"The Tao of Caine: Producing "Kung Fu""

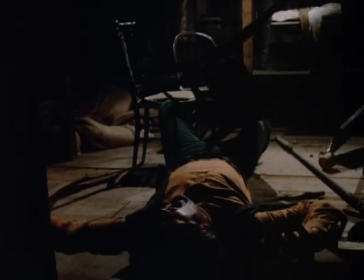The show had a style to it that was unique and that just clicked and worked. I mean, I personally, I remember at the time, I didn't like the slow motion and the action scenes because I wanted to see the moves and everything,
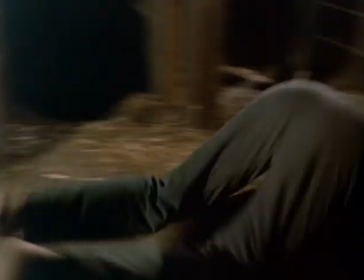but I guess that was Jerry Thorpe's decision and it worked for the show.
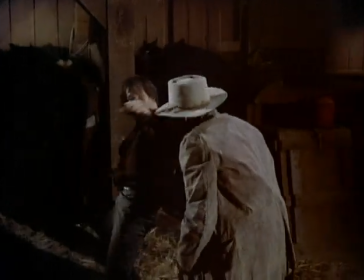we graduated the slow motion we changed speeds during shots
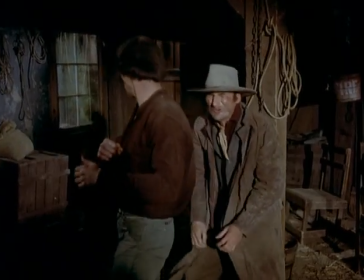to create different impressions we played with that a lot and that was new i i can't remember it's only because the focus puller was a genius the slow motion did two things one it was a wonderful effect and the The other thing is,
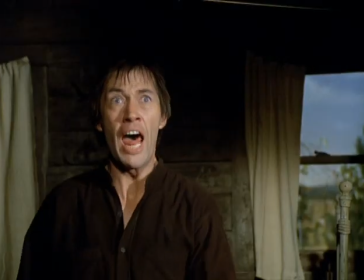it calmed the FCC,
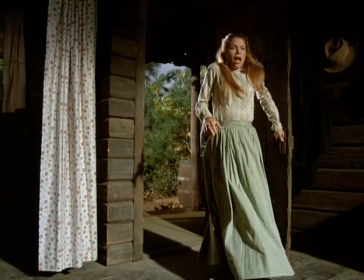because even though it extended the length of the time that we were fighting, and that was something we had to deal with,
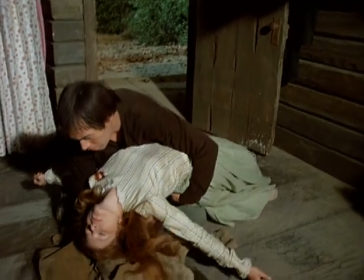but what it did was it made things seem softer. It didn't have that smack of violence about it.
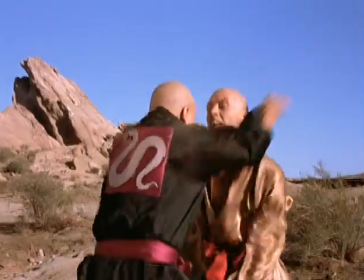Slow motion, right, you have to bang, and then the guy gets hit, right after that. the hair, the body, and the rocks, and the falling,
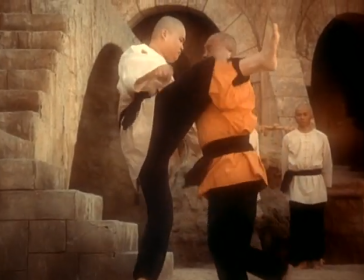and all the expression starts, it won't work. I said it will.
Master, of man's roots, which is the stronger?
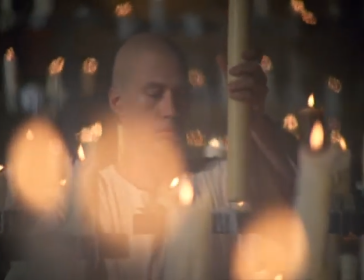It is a Shaolin belief that the paternal line controls.
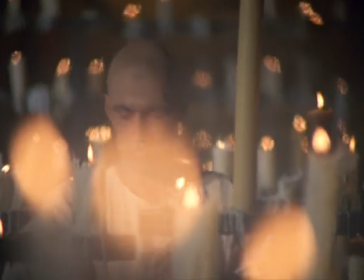We developed the flashback sequence cinematically for this reason. You have a character who has several lives.
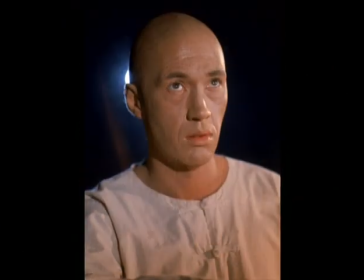He has his present tense life. And he has certain things that he must deal with in a parallel way. How are you to do this dramatically? Because if you do it in a linear fashion, in other words, if you do the complete Chinese sequence, and then you take him to the West, those very specific pieces of those lessons, which he has to apply to the present, would probably be lost to the audience. Flashback. No one's ever done this before. People that drive you are crazy. You're watching, watching, you finally follow the story, and then cutting and all of it, bang! 30 years ago, it would never work. I said it will.
Close your eyes.
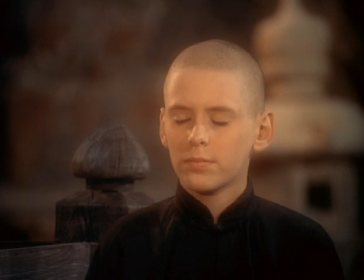What do you hear?
Of all the things we've written, and we've written some stuff that we like, we never would have known that grasshopper would be the thing that people would remember.
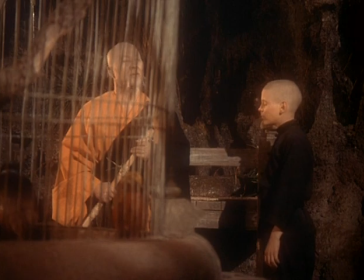Do you hear your own heartbeat?
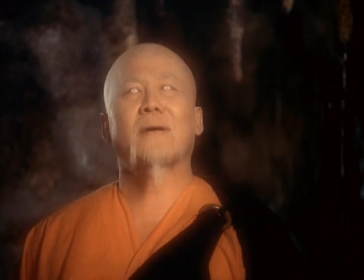No. Do you hear the grasshopper, which is at your feet?
Now we just picked grasshopper. We could have said Japanese beetle. Could have said cockroach. Cockroach against cockroach because it's not a good reference.
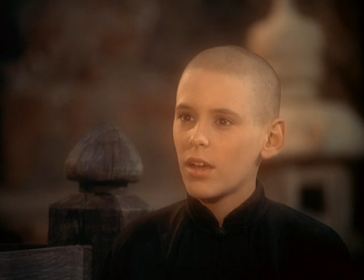Old man, how is it that you hear these things?
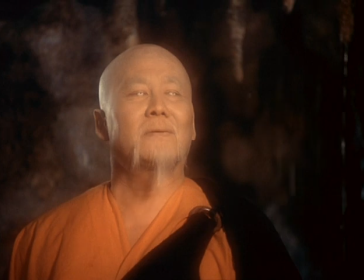Young man, how is it that you do not?
My memories of how special that show was going to become came when the guy who was sort of the mayor of the Warner Brothers lot at that time took me around to the back lot and showed me the Camelot Castle. And it was just, it was, oh my God, there's our kung fu temple.
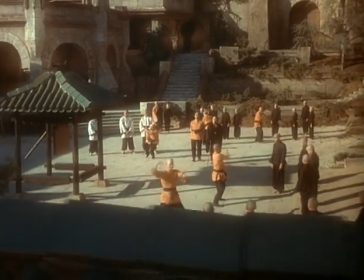The art director, Eugene Lurie, his talents were unending.
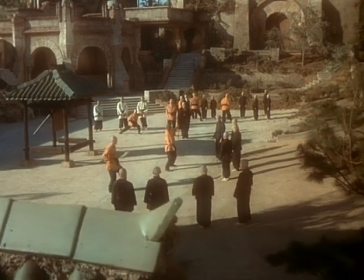He converted a medieval castle that had been built for Camelot on the back lot into an A.D.
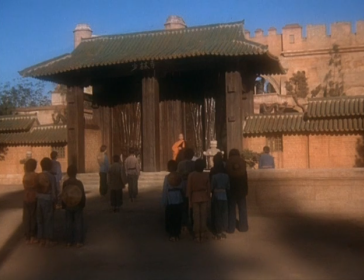second or third century Shaolin Monastery for a buck and a quarter.